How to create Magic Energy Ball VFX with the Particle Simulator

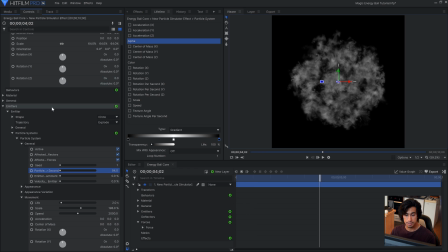4:29 Cool, so that's pretty much set.
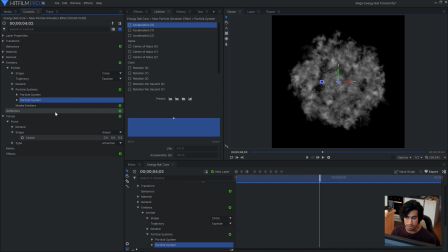4:31 Now if you want to introduce more variation what you can do is duplicate this particle system since you already have it set up and then come down into general and change the seed. This will make a different simulation and then you can change the texture, you can change basically whatever you want and it will have a lot of the settings that we've already set up.
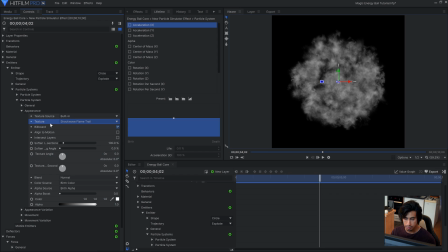4:49 So maybe I'll choose a more subtle texture like shockwave, and maybe I'll increase the life so that they last a bit longer. You can add as many of these particle systems as you want to introduce variation.
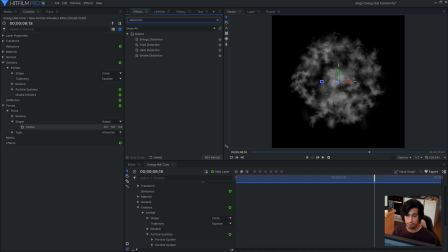5:02 Now what I'll do is add a distortion, so you have four that you can choose from, energy, fluid, heat, and smoke. I'm going to use heat in this case, but you can use whichever looks best to you. And then I'll play with the settings a bit to distort the particles so that they're not as uniform throughout.
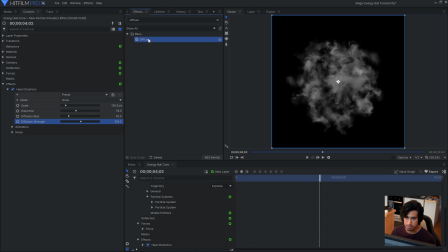5:20 I might also add a diffuse as well to soften them up. And don't forget to turn on motion blur down here because the particles are moving so they should be quite blurry.
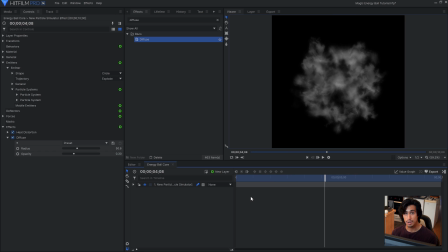5:36 And that's pretty much it for this first section of the particle system. Now we can move on to the next one which is creating the light rays that come off of it. So I'll come back into the Media panel and select New again. And I'll name this one Energy Ball Starfish, because that's what it looks like.
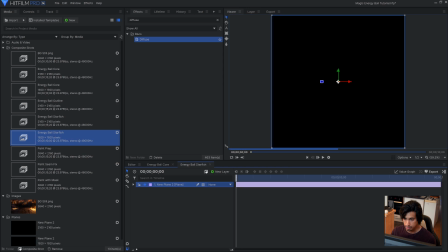5:54 So for this, what I'll do is create a new plane layer, and onto this I'll drag the Light Flares effect.
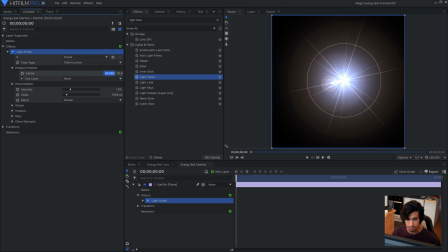6:03 In the Controls panel, I'll drop down the Hotspot position and set it to 0-0, so it's perfectly centered. Then I'll change the flare type down to microparticle streak, and you can see we get a lot of extra bits on the side here.
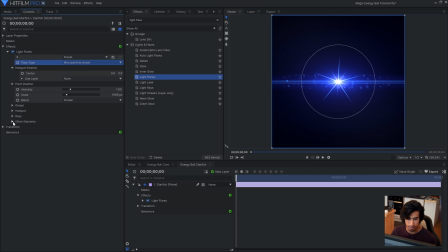6:17 In this case, I don't want those to appear, so I can turn them off by going into other elements and setting the brightness to zero. This will leave us with just the rays. Next I'll drop down the hotspot and decrease the brightness almost all the way, but then increase the brightness of the rays themselves all the way up, so that we're left with less of a hotspot and more of just the light rays.
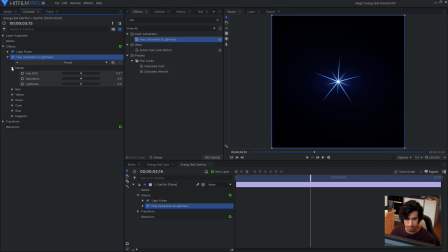6:37 Now I'll drop a hue saturation and lightness effect and drop the saturation all the way down to zero.
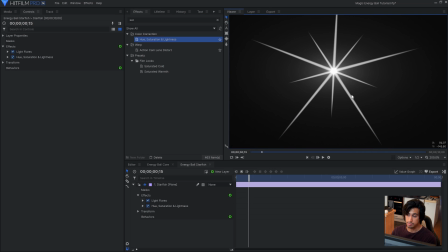6:44 So the shape is there but it's a little bit sharp. If I zoom in here you can see that the texture itself is very sharp, so I'm gonna decrease that a bit with a radial blur effect. And since that happens in the center that's where it will take place. You can increase this as much as you want to soften the effect. Maybe I'll also add another diffuse as well.
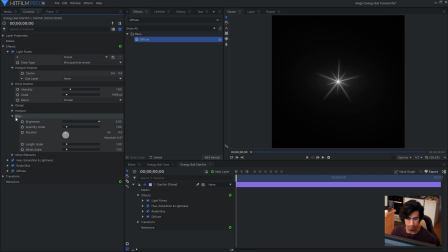7:07 To make this flare spin over time, what I'll do is come down into the ray section again and keyframe the rotation. So I'll activate keyframes at the start, skip to the end, and then set this to one times over.
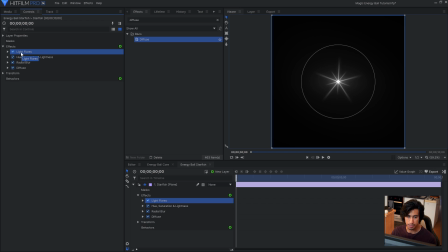7:23 Now to introduce variations similar to the particles, what I'll do is duplicate the flare and then offset the rotation by something a little bit more random. And then I'll increase or decrease the quantity scale.
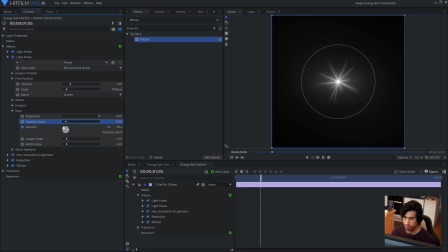7:37 Basically, you just want to make it look different from the first flare, so that when you play them together they appear to move as two different pieces. You can play with the length scale and the width as well if you want to get a different look. I might duplicate it once more and make some smaller flares.
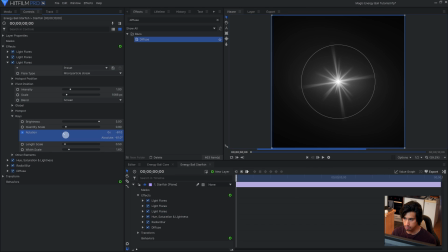Alright, now I'm going to go ahead and add a light-raise effect onto this same plane,
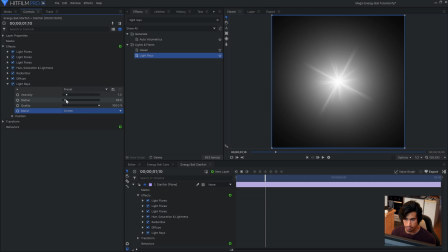8:03 and change the blend to screen, increase the radius until you start to see the light-raise, and then adjust the intensity to fit your scene. When we set this to screen in the composite, not a lot of it will disappear because not a lot of the screen is black right now.
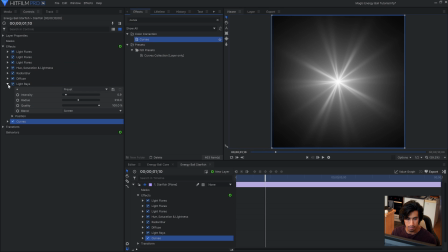8:20 So what I'll do is add a quick curves effect and increase the contrast quite a bit.
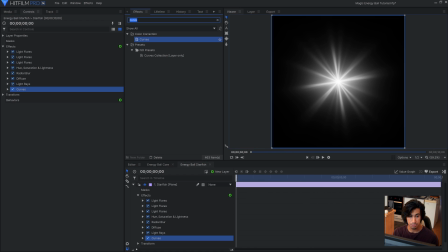8:29 You can come back and adjust this later if it doesn't work. Now some extra things you can add to make it look a bit more unique are the heat distortion options.